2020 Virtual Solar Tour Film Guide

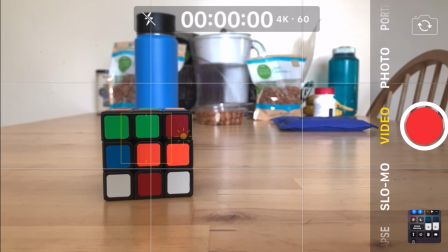Once you have found an acceptable level of brightness, you're going to hold down on that spot until the yellow block blinks twice
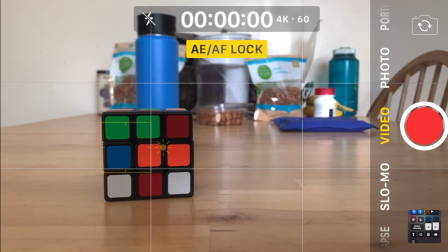and a yellow tag called AF lock will appear. What this means now is that your focus and your brightness are now locked in. So if you're moving from inside to outside or from a shaded area to a sunny area, the brightness won't spike and dim.
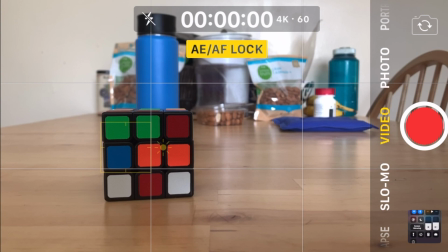It will just stay stable, along with keeping your object you have placed still in focus.
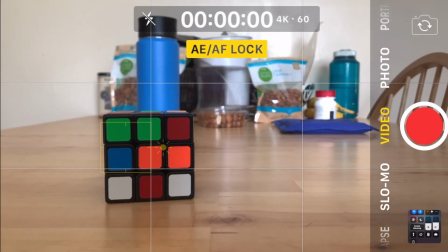Once everything is calibrated, you are then free to click the bright red
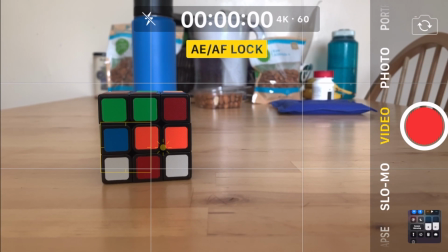record button or press the volume button on the side of your phone to start recording.
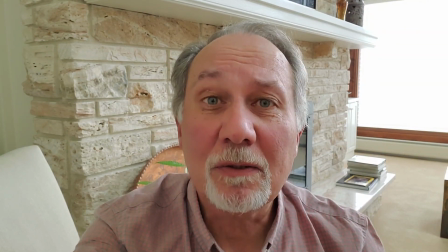For this next part, I'm going to be using Peter Gore's virtual solar tour example video, which will be in the description down below. And I want to talk about how he's framing himself, which is in the center of the frame. He's well focused.
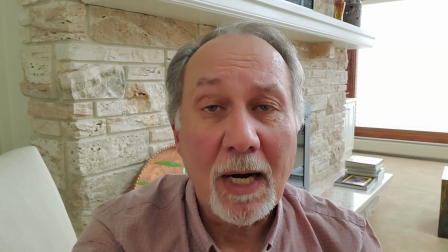His shoulders are showing, which is good because you never want to crop yourself off at the head and look bodiless.
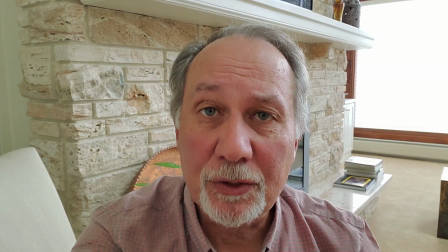Also, he is well lit along with his background,
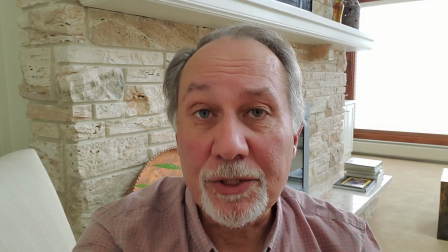and the whole frame just has a nice balance to it,
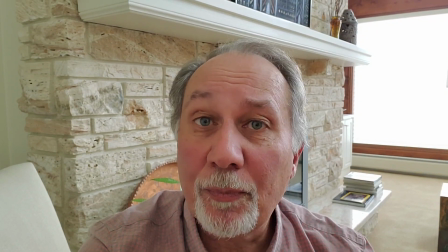which is exactly what you want to do when filming yourself for your virtual solar tour video as well.
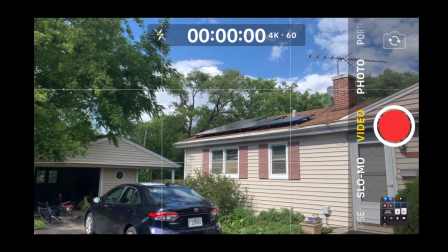So for this next part, I'm simply going to tell you how to zoom in and out while recording on your iPhone.
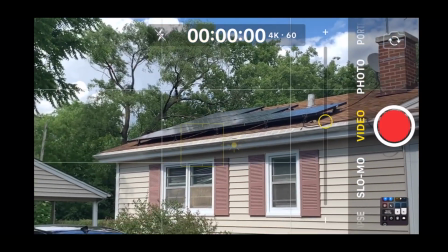So what you're going to want to do is take your first finger and your thumb,
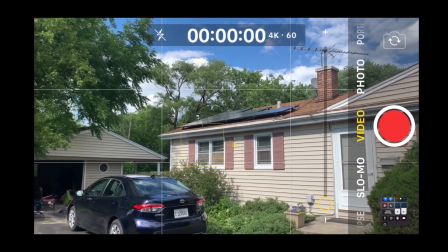press it on the screen, and you're going to want to pinch and expand your fingers,
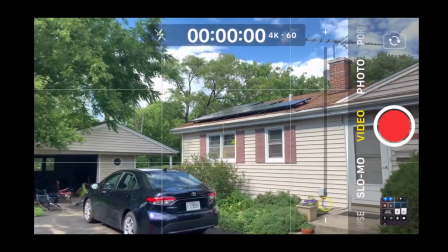and this will give you the little sliding scale on the right hand side that shows you when you're zooming in and out,
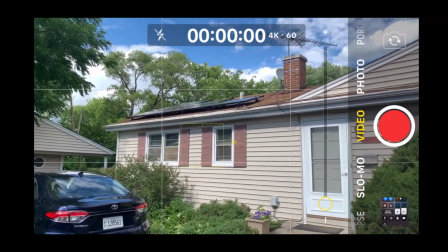and that's how you do it on the iPhone.
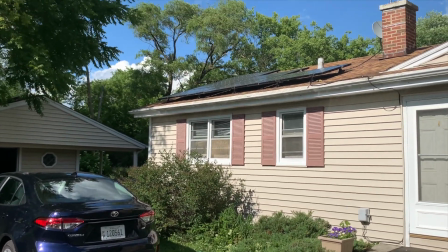Now it's time to use everything we've learned and start filming your virtual solar tour.
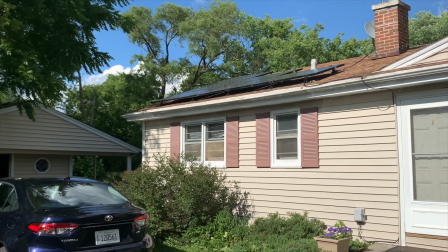Now, before this ends, there's a few things I just want to mention. One is to try and shoot during golden hour,
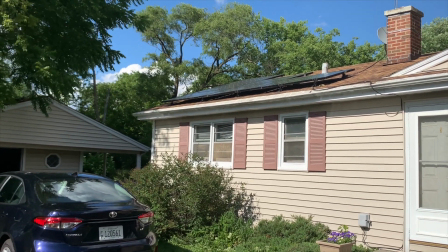which in Illinois during the summer is around, take or give 6 a.m. till,
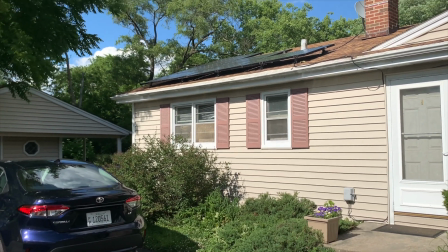7 a.m. till 9 a.m. and then from around 4:30 p.m. till around 6 p.m.
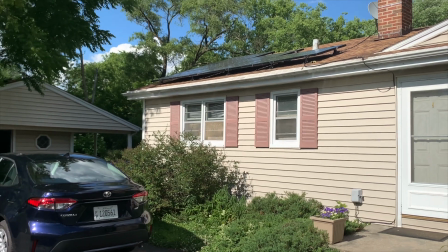Again, this is only for Illinois in the summer.
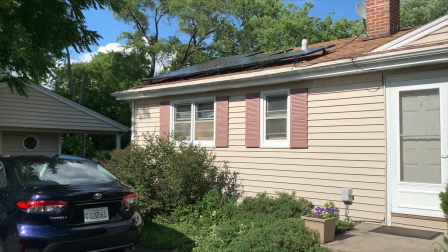And the other thing is to shoot with the sun to your back,
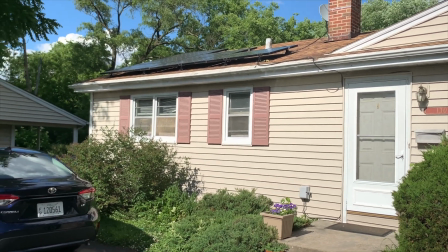because I'm going to show you the counterexample, and why you shouldn't do this is because I'm going to turn and face the sun.
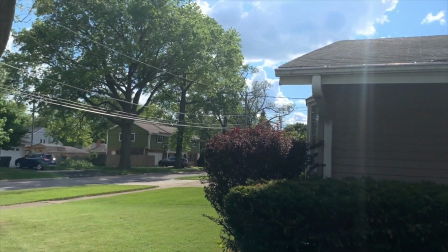And as we can see, it gives us a very bleached, washed out look, which is what we want to try and avoid.
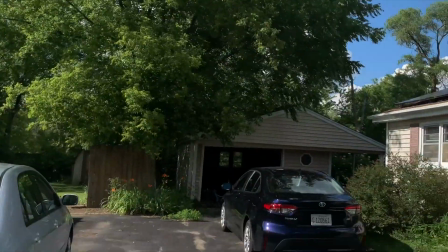So remember, always try and shoot with your back to the sun,
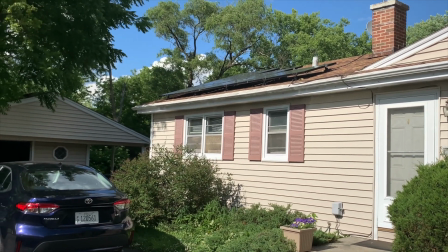because during golden hour especially, we'll have these nice colors pop out a little bit more,
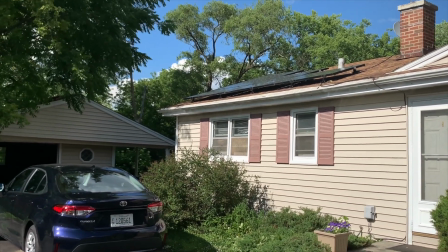gives everything a little more depth with the shadows.
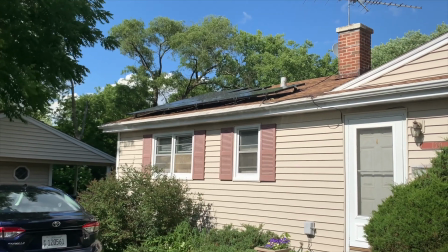And two more things is, when filming,
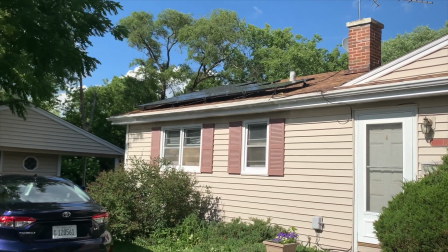hold your elbows close to your body when holding the phone to give it a little more stability,
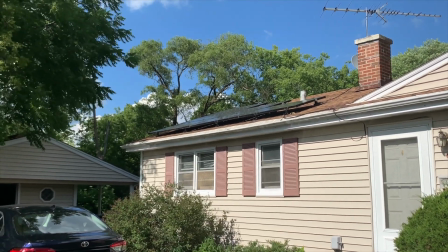because human hands aren't exactly the most stable thing at any point.
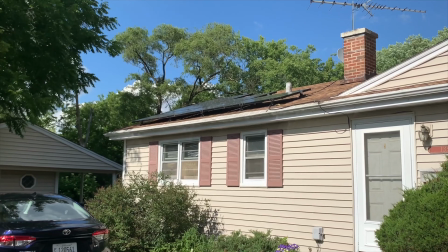So if you have a tripod, use that instead if you're able to.
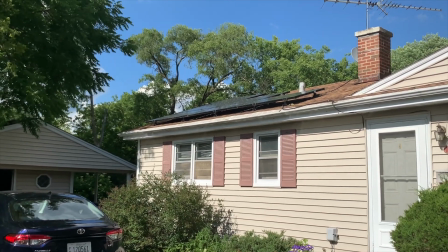And the other thing is, I'm using a stereo mic because I do not have a good microphone,
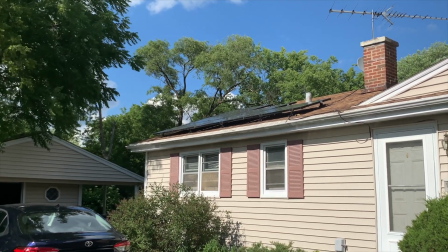but if you're a little more advanced than I am and you have a good mic, definitely use that to record your voice,